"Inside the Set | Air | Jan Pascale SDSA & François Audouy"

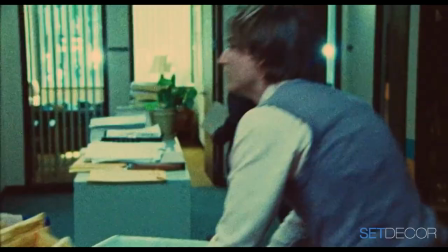969s
what i noticed last night when i looked at the movie is that you see a lot of the
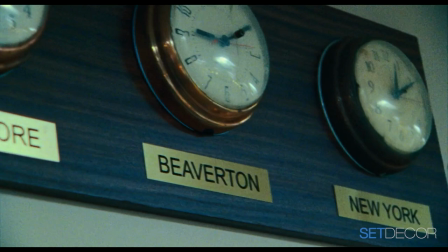974s
set in the credits the opening scene is basically these
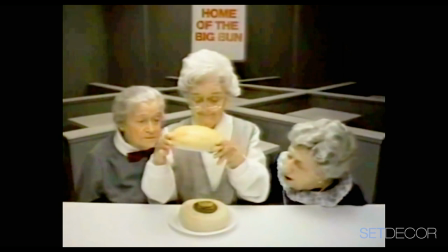978s
shots of of commercials and clips from movies intercut with
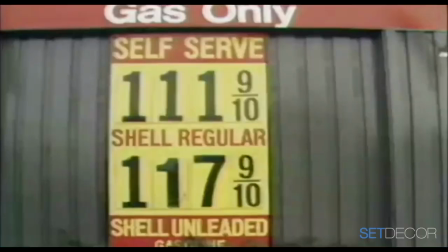983s
scenes of the set and extras in the set it's a really extraordinary thing because it
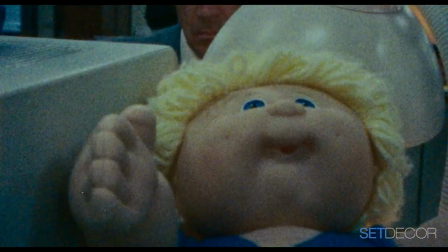988s
makes it feel like you're you're just transitioning from things that you specifically remember about
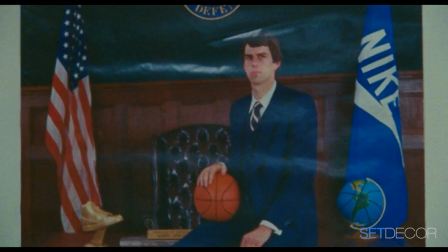993s
1984 and then it dissolves into nike in 1984 and
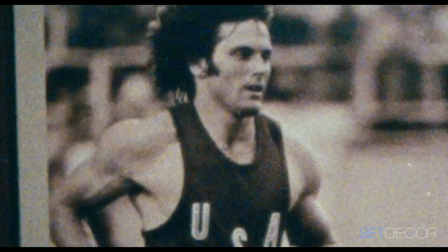999s
it's it it sort of like hypnotizes you back into 1984 as a result of
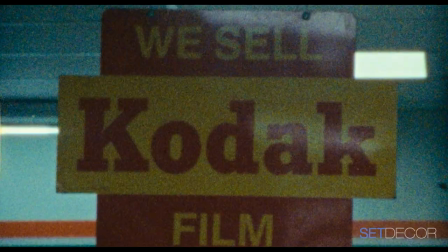1005s
that like method to to enter the movie whenever there was something there was a
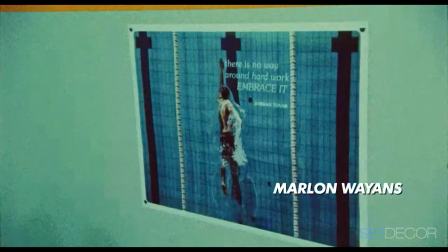1011s
minute waiting for an actor or waiting for something they would pick up the camera and and and shoot these inserts on on many different formats on video and on on
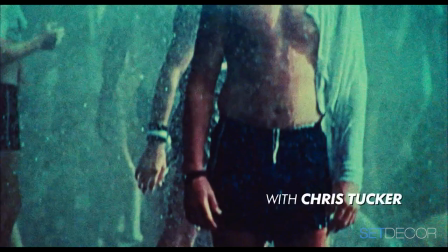1019s
16 millimeter on old cct cameras and things which meant that the whole place had to be lit which is a whole other fun project well and i and i know from personal experience being there is that everything was indeed ready to be shot and and there was no skimping at all um i know i tagged over like 125 pieces of art for you just as you know which a lot was just sort of background dressing and never ever featured and we ran out we could have used 125 more exactly phil knight had uh
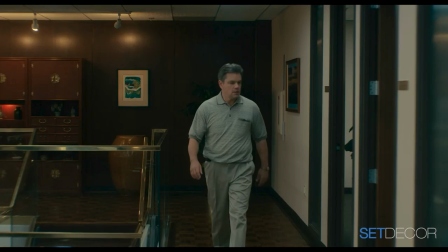1061s
gone to japan and spent some time as a young man in japan and was really enamored with the culture and uh the furniture and and actually had brought some of that influence back to the
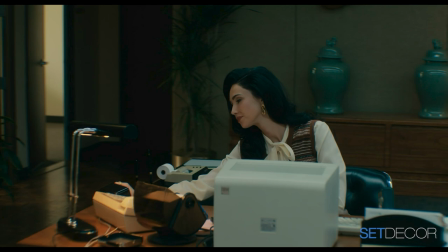1072s
decor of his first offices and so that was a thread that jan like
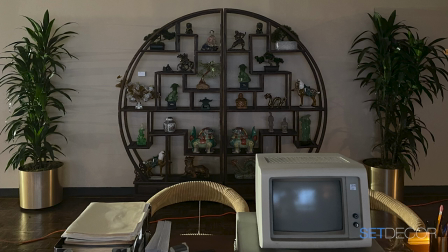1077s
interwove with the different spaces some oriental touches and furnitures.
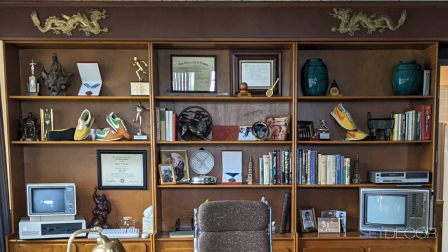1082s
So they're like little smatterings of Japanese and Asian influences. This was a lot of fun doing all of this detail, which had to be specifically perfect for Phil Knight's character.
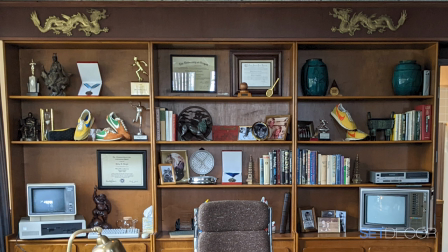1095s
Every book had something to say about scholarly corporate books that a CEO would have in the 1980s.
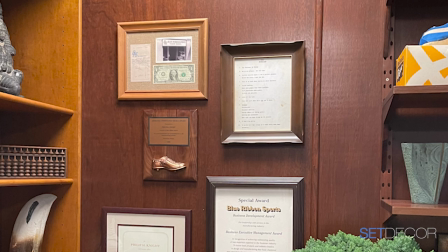1103s
Then all of this ephemera from Nike. Do you want to talk about that, Jen? Because that was absolutely incredible. My God. So originally, Phil Knight and Bowerman started out selling sneakers out of the back of a van. It was called Blue Ribbon Sports, you know, and a little receipt that we made up that was Blue Ribbon Sports.
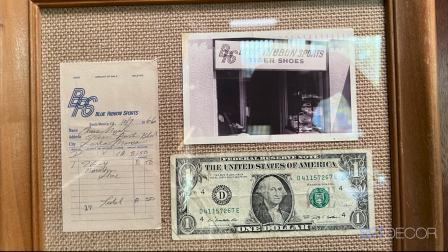1124s
Bowerman developed this special soul by looking at his wife's waffle iron and
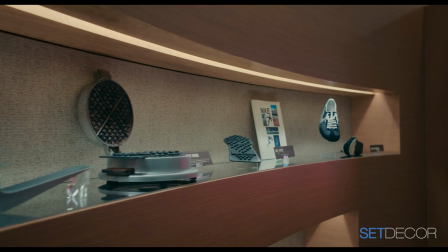1130s
pouring a rubber in there and figuring out that that had actually great traction. So we had some of those original shoes, but we also had the original waffle iron that he used, you know, that exact style.
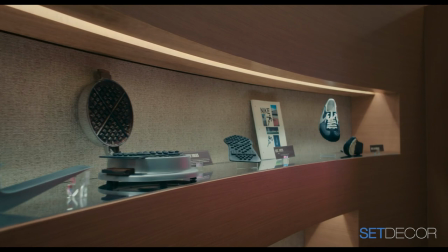1147s
And then I was buying a bunch of posters on eBay one day for Nike posters from the 80s.
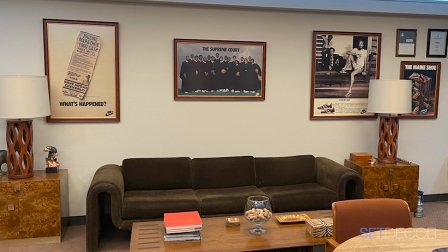1155s
And finally, the guy reached out to me and said, hey, you might want to talk to my buddy. His name is Jordy. He's got a Nike museum. He had it in Vegas. And now he's closed it, but he still has the whole collection. And at the same time, our producer came down and talked to us and said, hey, I've got this buddy that I went to school with. His name is Jordy. so it turned out to be the same guy so i got his contact information from our producer reached out to him and he had all these amazing original and some prototype sneakers like he had the prototype of the sneaker that nike developed for prefontaine when he was going to run in the Olympics, and he passed away before he could wear them. So he had this unused, amazing... One of a kind. One of a kind that he literally carried down on a plane. We flew him down with some special ones.